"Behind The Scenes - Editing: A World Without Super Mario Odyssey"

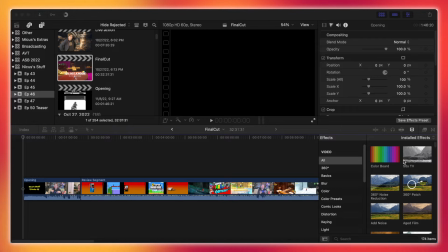(0:00)
Hello everyone, I am Karsten Keller. I am the writer, director, and editor of Nicus Stuff. Episode 46, A World Without Super Mario Odyssey.
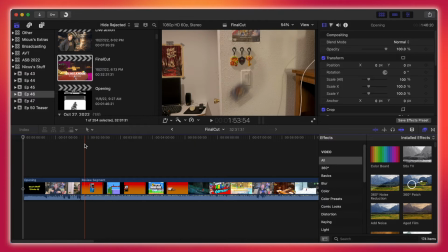(0:09)
And this video, I'm just going to be going through the editing timeline because this is quite a chunky episode.
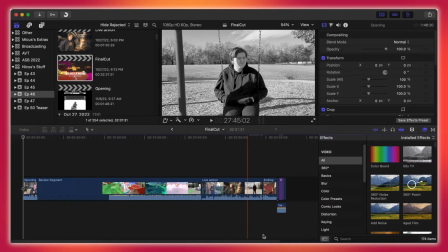(0:17)
I know it looks really simple here, and if we zoom out, it's one straight line except for the ending.
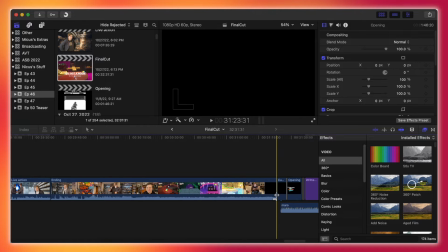(0:23)
I did a little, I think I did the credits in this part, yeah.
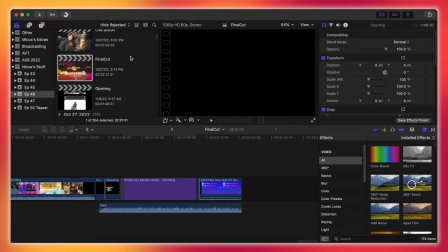(0:29)
But if you look over here at the actual projects area, you see this one is called Final Cut,
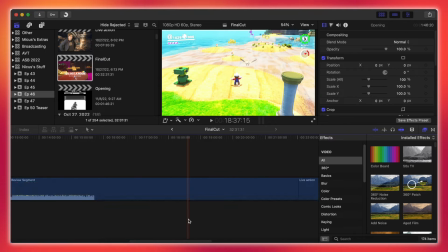(0:35)
and that's because for simplicity's sake,
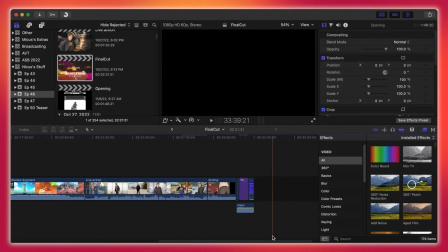(0:39)
I didn't want to have a 32-minute long file with a bunch of different layers and stuff like that.
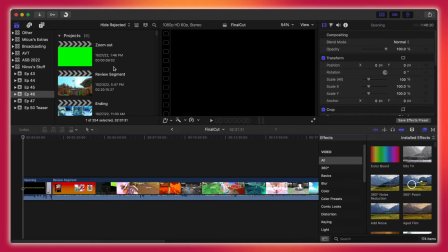(0:45)
Just to keep things simple, I had multiple projects. See, there are 6 of them.
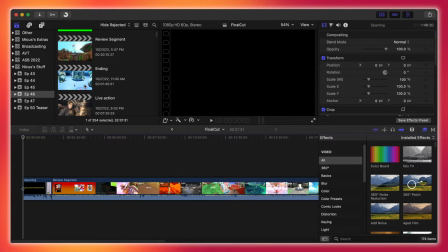(0:50)
So we have zoom out, I'll get to that, review segment, ending, live action, final cut, opening. I guess that's 6, yeah, okay. So, yeah, we're just gonna go through all 6 of those.
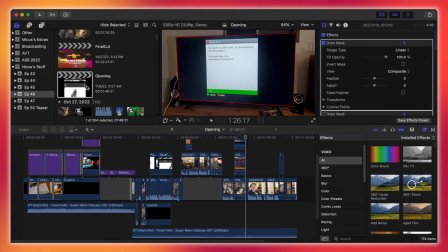(1:04)
So, of course, let's start with the opening. And this was, of course, the first thing, done, so edited too.
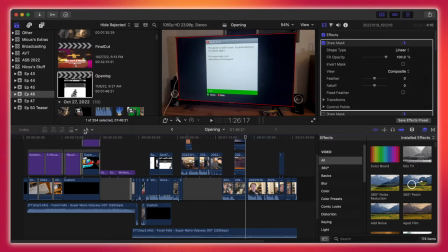(1:13)
So, let's go ahead and zoom out here.
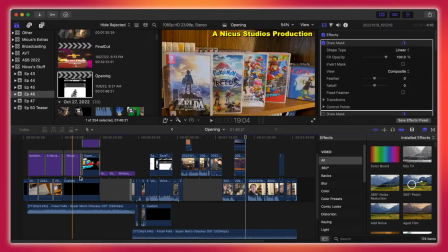(1:15)
And I mean, even if you look at, the other thing was a straight timeline, but if you look at this, you can see, just like the White Castle episode, there are just layers.
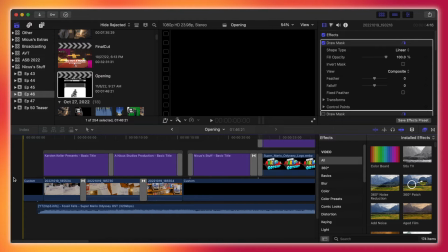(1:24)
It's very fun. So, let's zoom in here so we can get a better look at things. And, it's pretty simple at the beginning.
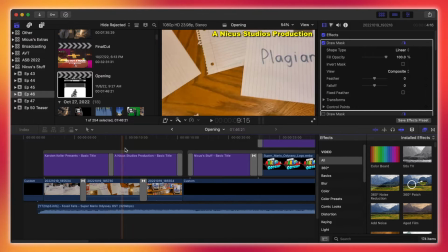(1:31)
Just have some simple text fading in and out, just kind of title cards, stuff like that.
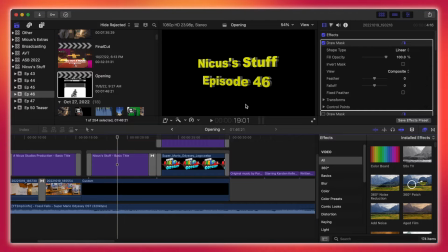(1:38)
And then we get to this here. I made this 3D just to make it, I don't know, a bit more interesting to look at. There isn't really much of a reason. I kind of felt like it. I was in a little conniving mood.
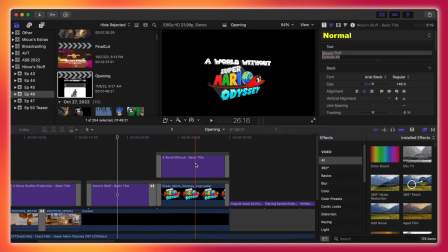(1:51)
And then we have the A World Without Super Mario Odyssey logo, and I spent a good 15 minutes on just top thing, because obviously on the bottom you just have Super Mario Odyssey, that logo,
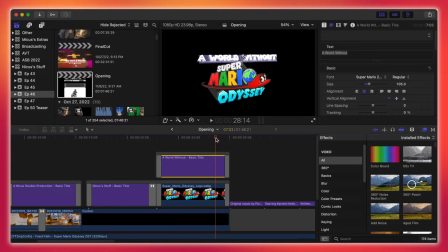(2:08)
and what I was trying to do is I was trying to make this look like, at its final form, it's just it's added on top, and it looks okay. I had to download a Mario font and add it in the Final Cut, and then try and figure out how to simulate the way that it kind of pops out.
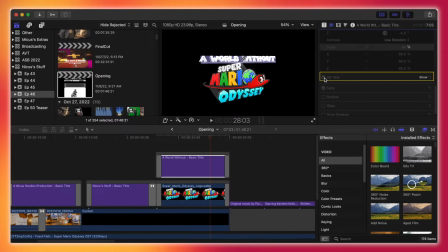(2:25)
I tried to do that with 3D text, and it turned out pretty decent. I think it looks pretty good. It was just kind of hard trying to figure out which direction the text would be facing,
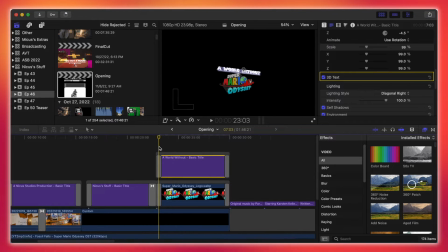(2:37)
and then keyframing it to kind of move with the logo. But in the end, I think it looks pretty good, especially since it's only there for, I guess it's there for 8 seconds.
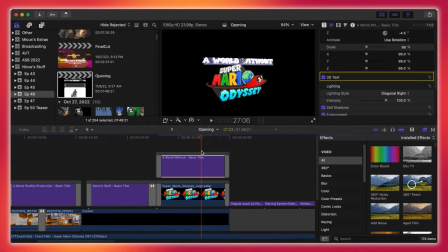(2:48)
I don't even remember it being there that long. But then we just have a couple other basic credits, not really much to say there.
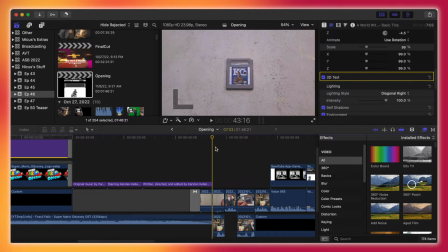(2:57)
And then we start to get to the interesting stuff.
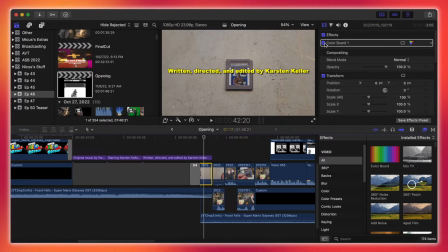(3:03)
So first off, I think, I did some color correction on here just to make it a little bit brighter, a little more interesting to look at.
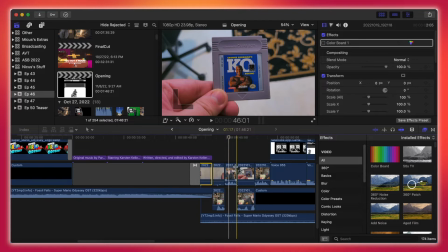(3:09)
And then also, I need to select this clip. As always, doing color correction.
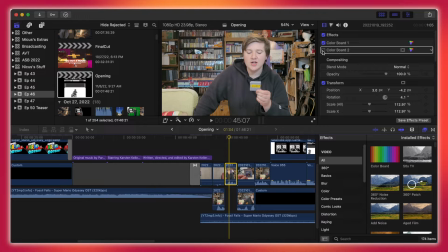(3:16)
I don't know what this one is, but yeah, as always, do color correction on these scenes because it honestly makes such a difference.
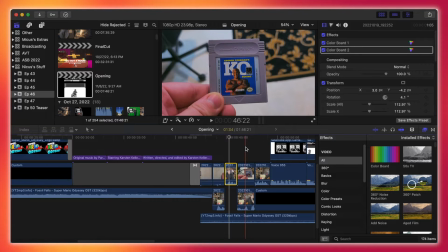(3:23)
It's weird, but some alternating shots of the cartridge. I think there was also, just to make colors pop a little more, get a little life into it.
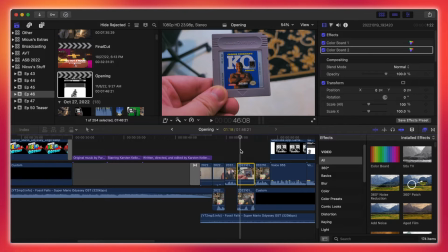(3:33)
'Cause, I don't know. It's a really simple shot. I don't even think, I don't, do a different kind of color setting for each one.
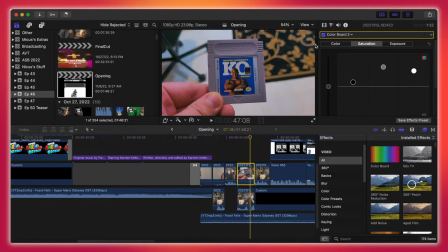(3:41)
Or I think I did for this one. I'm not sure. I don't think I have the saturation messed with on the other ones. No, I do. I think, yeah. Okay, yeah, no, yeah, so, this is just my default color setting.
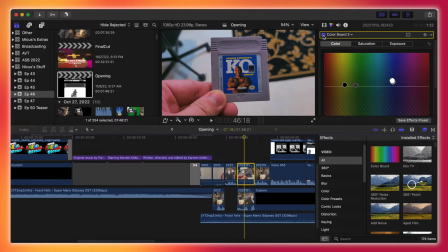(3:53)
Again, I kind of want to change it a bit next year, but, it just helps the colors pop. Color correction makes such a difference. It's kind of wacky. I kind of don't really like that I went so long without it, but I was using Windows Movie Maker.
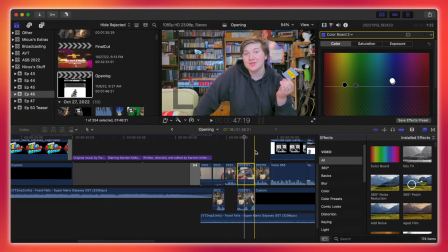(4:06)
I couldn't really do anything about it.
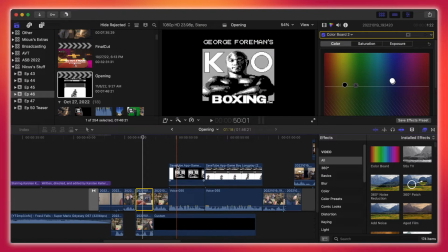(4:09)
But then we have, let's kind of move on, and then we have our first kind of voiceover section.
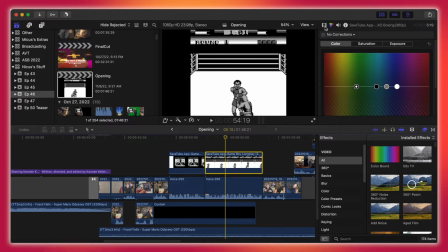(4:15)
It's pretty simple, just some gameplay of the game. Yeah, I don't really think there wasn't anything done to this.
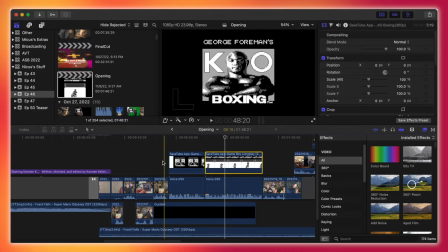(4:23)
I think, yeah, no. It just simple as it gets, just talking over that.
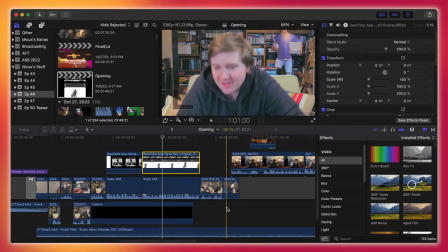(4:29)
Then we have the,
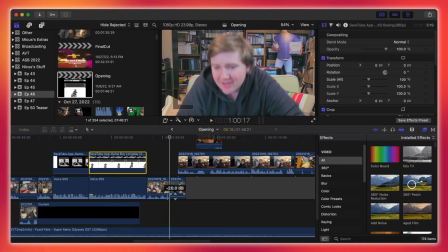(4:33)
when I get up to go to the game shelf, and I think there's some noise here that I didn't really like.
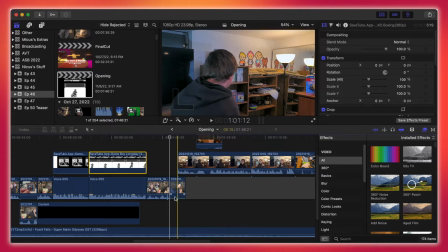(4:39)
I think it was just to give a clean transition to over here. I go to the shelf and I pick a game.
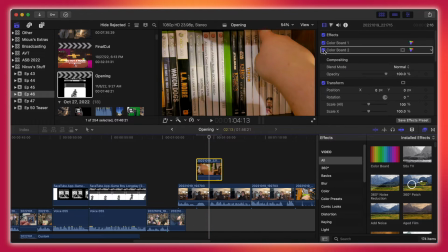(4:46)
I'm pretty sure on this too. Yep. Color correction, always.
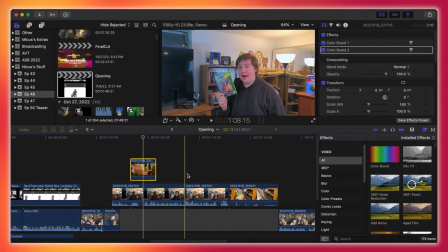(4:52)
Kind of wish there wasn't a jump cut here. It's kind of my fault.
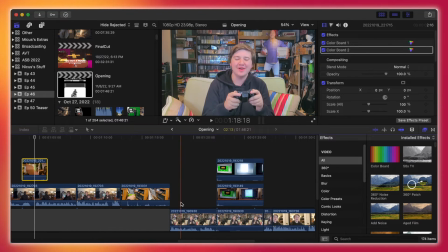(4:58)
and then we have on the couch. There we go.
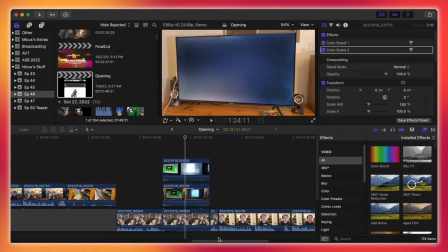(5:01)
This is like the first complicated thing that there is actually stuff to say about editing wise in this video.
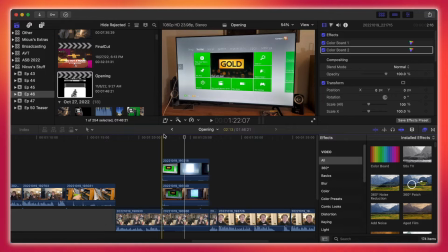(5:08)
So the idea is to make it look like, or not to make it look like, but to show that,
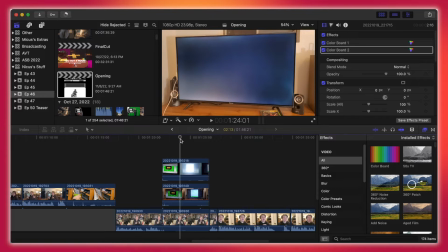(5:13)
you know, I try to start up the game and it gives, you know, the error message.
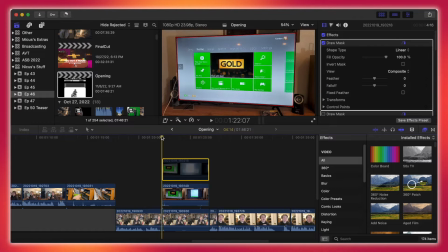(5:19)
The problem is when I recorded it in the normal setting, whenever the screen goes dark,
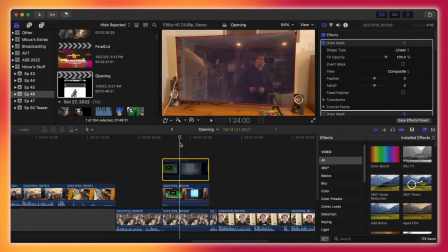(5:25)
whenever I recorded it with all the lights on, when the screen goes dark, you can see me and the phone in the reflection,
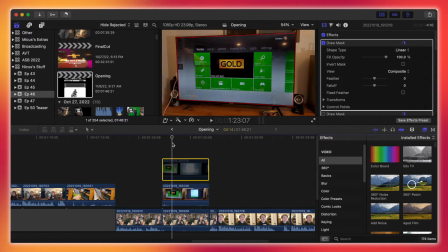(5:32)
and it looks pretty bad. You can see I'm just standing there making sure it's looking good on the screen.
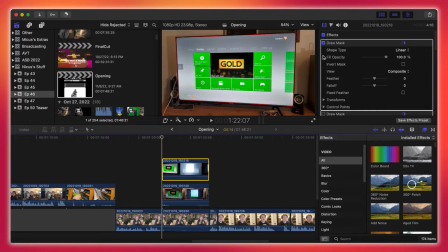(5:37)
So that was definitely an issue. So what I did was I actually recorded it again.
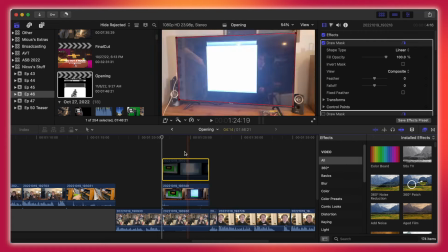(5:44)
So I recorded it like with the lights on, and then I left the thing recording,
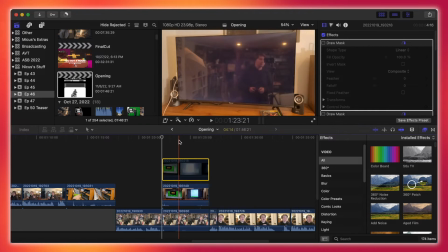(5:50)
and then I went and turned off the lights, and then I recorded the same thing.
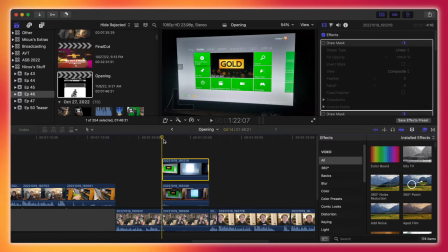(5:56)
Gotta put the layer back on. But I recorded the same thing, now completely in the dark,
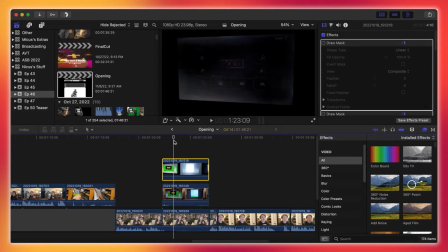(6:00)
because then whenever the screen goes black, well, there's no, you know, reflection.
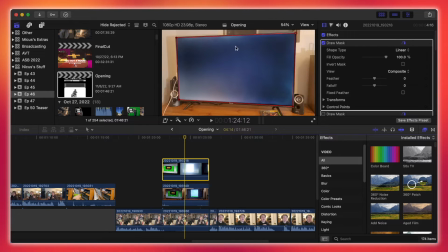(6:06)
I just drew a mask. It was really simple. You just draw them on the TV. You know, the TV is straight, so you just I just put a point in each corner, and you know, it looks pretty good.
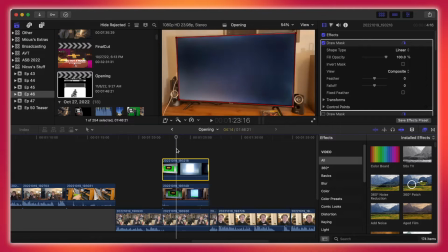(6:18)
So you have the screen from the darkness recording overlaid on the lights on.
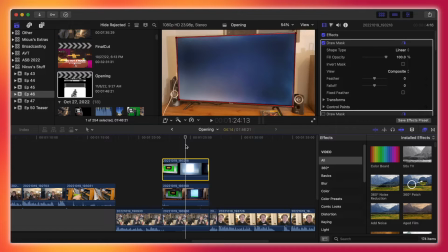(6:23)
So, you know, I could have shown the TV with the lights off,
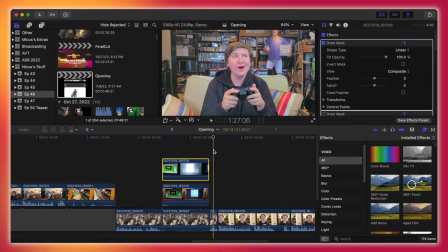(6:27)
but the problem is the lights are on here, the lights are on here, so why would the lights be off? You know, that's just an error with continuity.
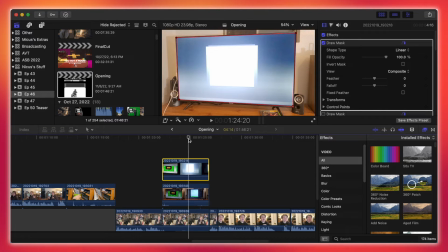(6:34)
So yeah, I just did that, and you know, it was a little outside the box thinking, but it's pretty, I mean, it's not perfect.
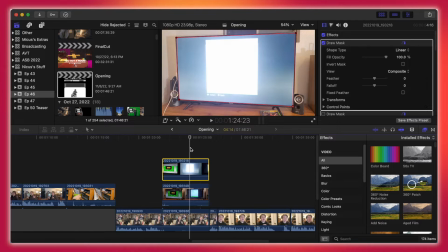(6:43)
Obviously there's the whole issue of recording, you know, screens in the dark, where whenever like white comes back,
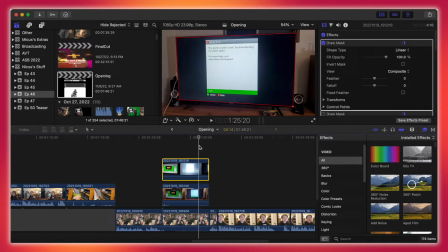(6:49)
it just kind of like flashes a bit too much before you can actually see what it says,
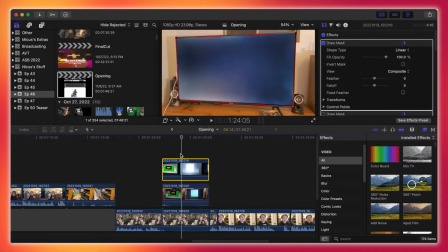(6:54)
which is pretty annoying.
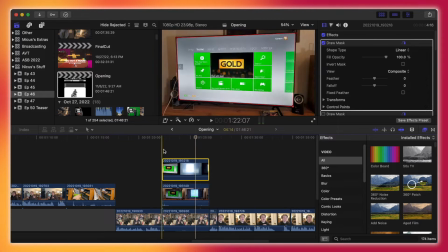(6:55)
But you know, it's, you know, tolerable, especially considering how much, you know, worse it could look, see me in the reflection.
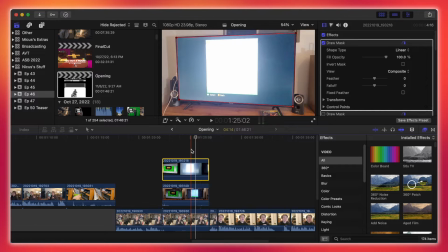(7:03)
And even then, you know, even if I was to be in the reflection, we'll still have the same issue. So yeah, then we have the desk shots.
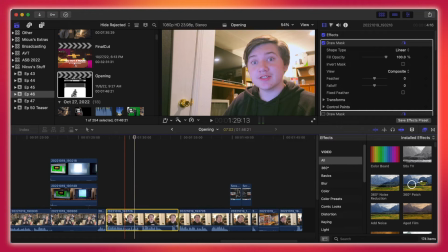(7:12)
This is really similar to the Woo Studio. This is really similar to the Woo Studio episode. Same color correction, same, you know, mirroring. Or actually, did I mirror this?
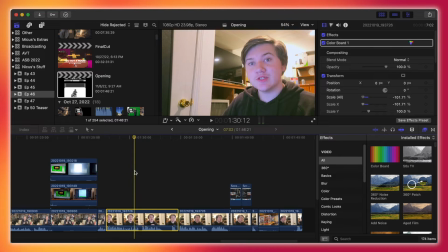(7:23)
Yeah, it's mirrored. So yeah, same, all that stuff. And then we have, oh look, it's the game's anniversary.
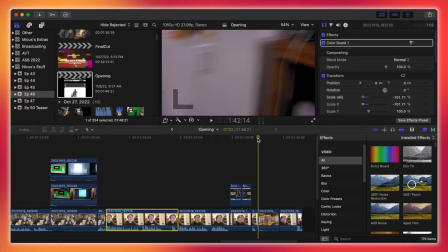(7:31)
That was really simple, just some zoom in stuff like that. I like how this looks, where I kind of, as soon as my head starts turning,
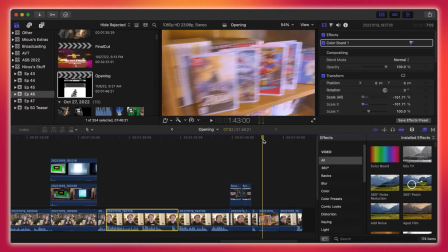(7:40)
then it cuts to where it's swinging over to the games.
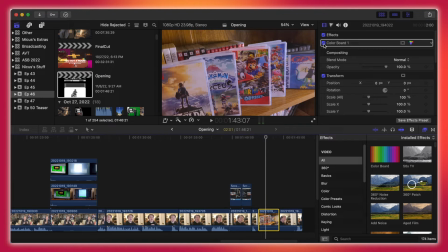(7:45)
That looks pretty good. I think, did I do color correction on this too? Oh yeah, you know me.
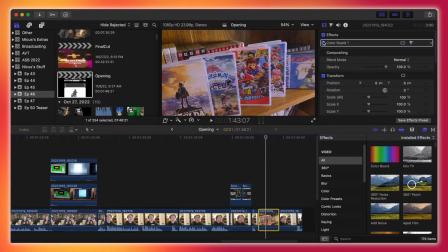(7:51)
You know my little color correcting. I don't know, I mean, it's definitely cooler, but I think it could have been a little bit better.
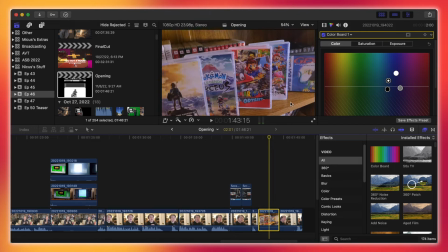(8:00)
Is this the default? No, I did some different stuff, because this is, or I guess, did I? Yeah, no, so I did its own unique color correction.
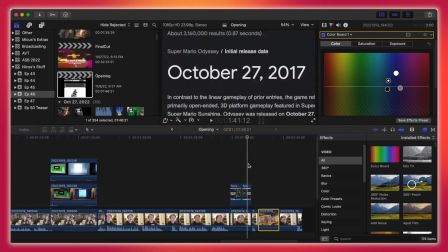(8:12)
It looks okay. I mean, this is a, you know, 2-second clip, so it really doesn't matter.
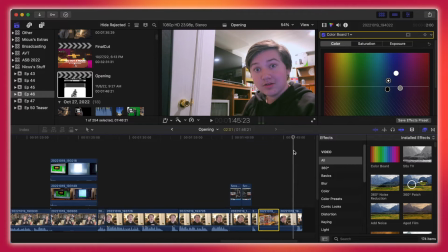(8:17)
And then turn back.